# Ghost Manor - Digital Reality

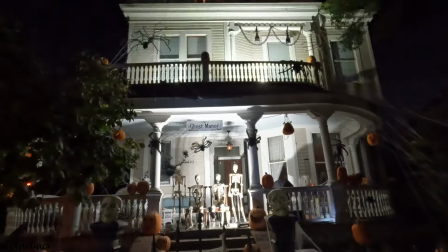(8:58)
It also involved creating custom digital characters and animating them with motion capture data.
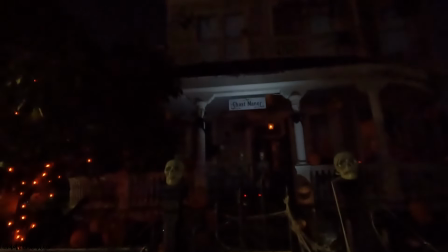(9:03)
The scene starts out with a tense laboratory environment, and the video sequence enhances this mood with lightning bolts that strobe throughout the display.
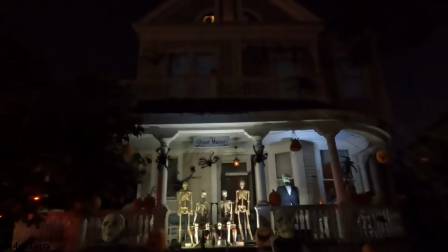(9:10)
This tension gets released with humor as soon as the music starts and the monster speaks, and it always draws laughter from the crowd.
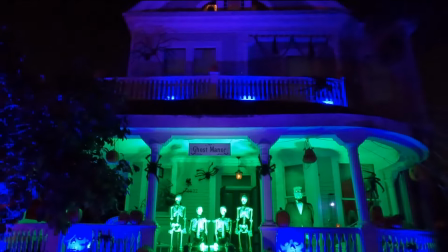(9:17)
The theatrical version of this song has the monster and other cast members performing a tap dance routine.
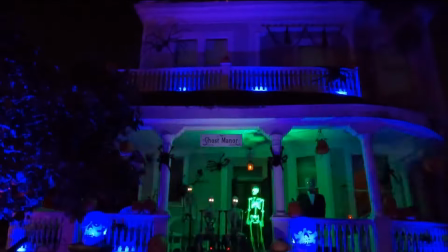(9:23)
Since my animatronics building skills aren't quite yet at the level of making a physical tap dancing robot,
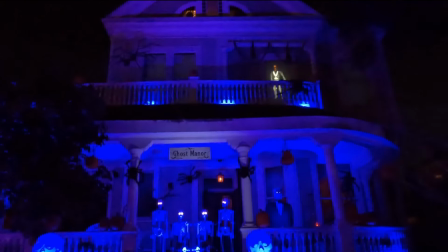(9:28)
I decided to make the Frankenstein animatronic have an out-of-body experience where he would tap dance in digital form in the upstairs window.
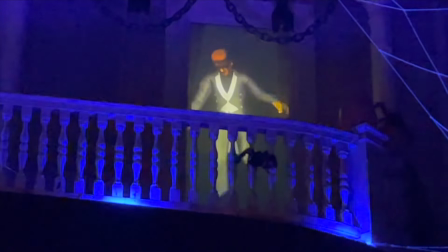(9:36)
Obviously, I wasn't going to find a digital tap dancing Frankenstein in a store, so I had to make my own.
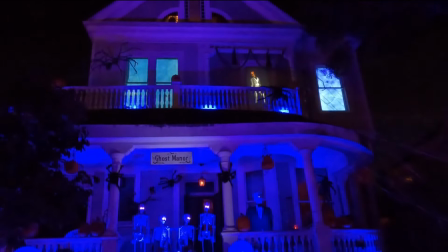(9:42)
Fortunately, for the motion, I was able to find some tap dancing mocap data from a different program and convert and modify it in order to choreograph a routine.
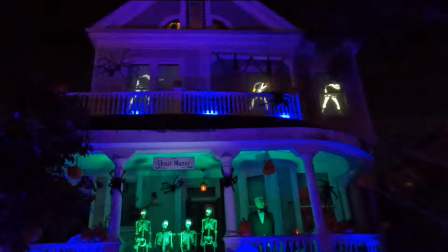(9:52)
Finally, I created some digital dancing girls to join in on the routine, which usually results in roars from the crowd.
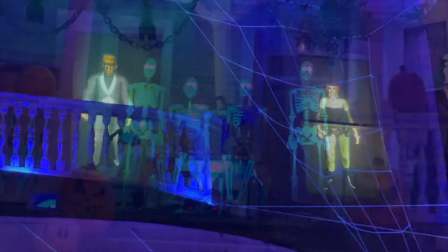Last season, I made a huge leap forward in the evolution of Ghost Manor. My goal for years has been to elevate digital characters to the same level as physical ones, to make them come alive, essentially to teach them to act and follow stage directions. I had come very close with Puttin on the Ritz and Thriller with the custom digital characters I created for those scenes, but I had ideas for scenes in which there was no pre-existing motion capture data I could repurpose. What I really wanted was to be able to capture movements myself, to help real living actors perform scenes and play those movements back onto the digital characters. By solving that piece of the puzzle, the digital characters would do anything and everything that could be dreamed up and scripted. That day came in 2022.
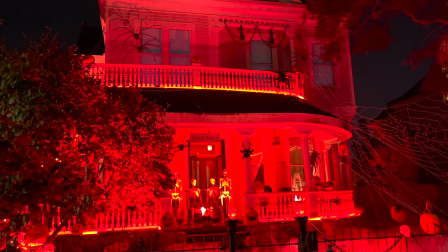(10:49)
I decided to tackle the song The Devil Went Down to Georgia. I considered doing a take on this song for several years, but it was an extreme technical challenge.
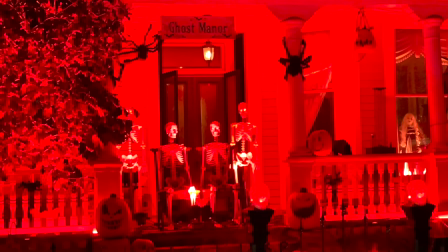(10:57)
For one, the animatronics would have to sing far faster and more precise than ever, and I had to upgrade all the jaws with very high-end servos.
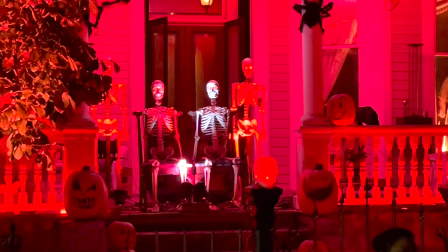(11:05)
When bench testing the song, one of the jaws broke off entirely due to the stress, requiring me to upgrade the hinge mechanism as well.
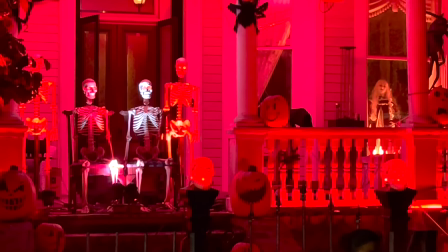(11:13)
But it was the digital video content that would prove to be the most challenging.
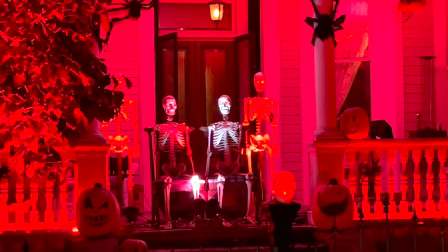(11:16)
The lyrics of the song involve a clever take on the classic Faustian battle where the main character, Johnny,
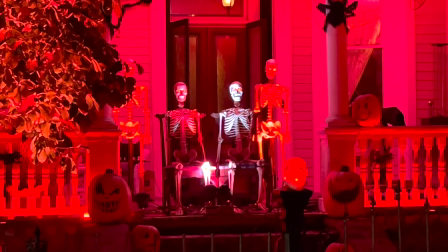(11:22)
enters into a fiddle-playing contest with the devil in which Johnny bets his soul against the devil's golden fiddle.
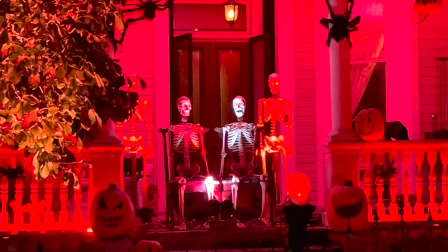(11:27)
So I had to create the Johnny character, which I decided to make a skeleton wearing boots, overalls, and a cowboy hat, the demon, and both a regular and golden fiddle.
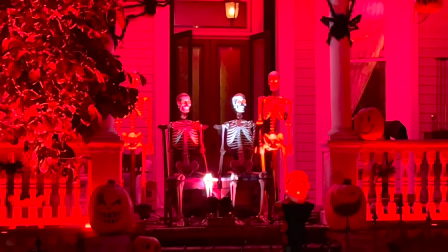(11:36)
Much of the song involves a call and response, with lyrical lines alternating with fiddle flourishes.
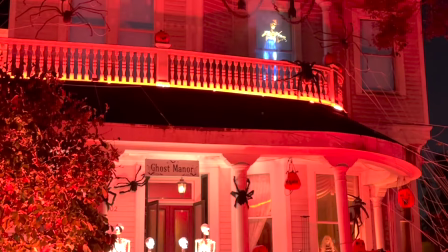(11:41)
The interesting thing about this is that the physical animatronic characters and the digital characters really carry equal weight here.
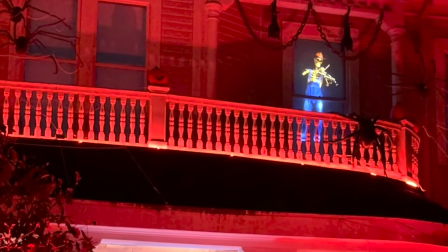(11:48)
The digital instrument musicians are every bit as important as the animatronic vocalists.
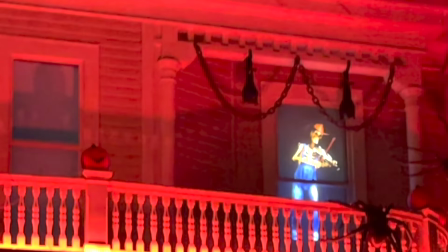(11:53)
When it's the devil's turn in the contest, there's a line in the song which says, "Then a band of demons joined in and it sounded something like this."
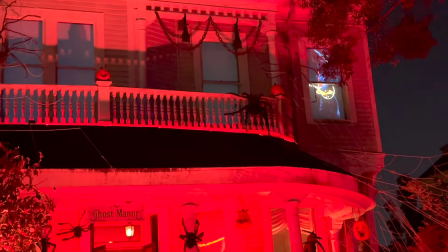(12:00)
What this sounds like for a haunter is an opportunity. I found some CG demon models which I was able to modify to my liking, but they needed instruments.
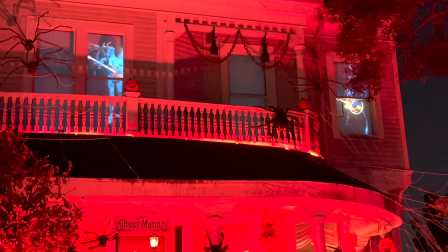(12:08)
It's always a challenge animating a CG character holding a prop, but it's especially difficult with characters like this with non-human proportions.
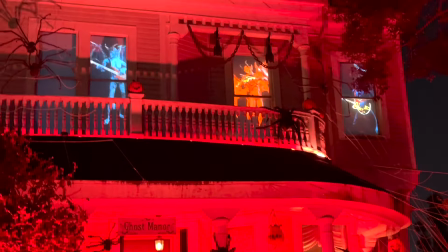(12:16)
The other challenge is that I wanted them to actually play in time with the music. The demons strum their instruments exactly in time.
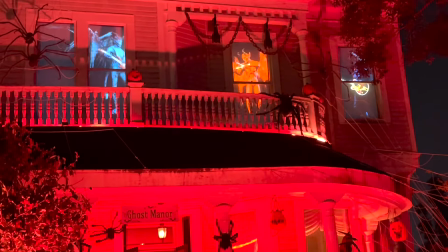(12:22)
The chord progressions up and down the neck are plausible, and there's actual finger movement that I painstakingly created by hand.
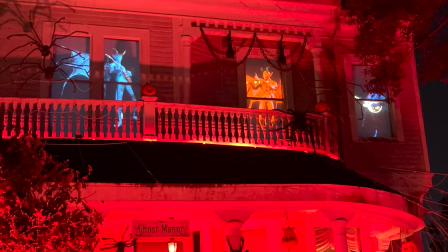(12:28)
It's a lot of detail, but the audience picks up on it. It's like they're actually demons performing in the windows.
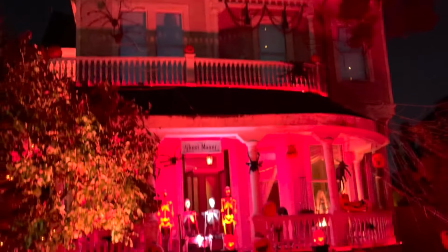(12:35)
Fun fact, I made all the demons left-handed because demons are in fact left-handed.
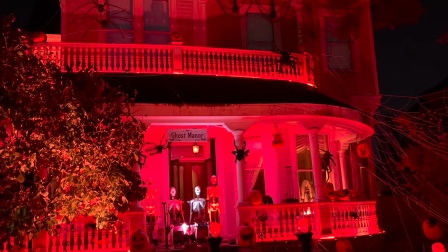(12:39)
The scientific term for left-handedness is sinistrality, which has the same etymological root as the word sinister.
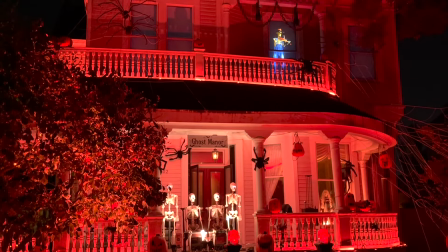(12:47)
The demon band turned out so well, I now had a different challenge. Spoiler alert, Johnny ultimately wins the battle and gets the golden fiddle.
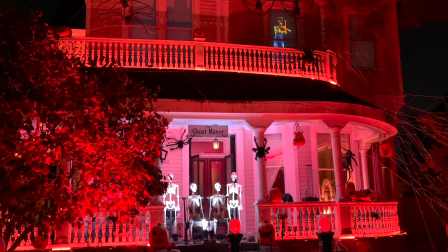(12:54)
But I didn't want Johnny's winning performance to be upstaged by the band of demons.
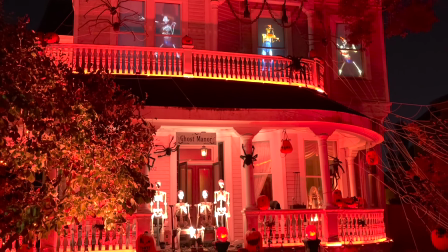(12:58)
So I added backup dancers, skeletons wearing boots and cowboy hats that performed their best country dance routine.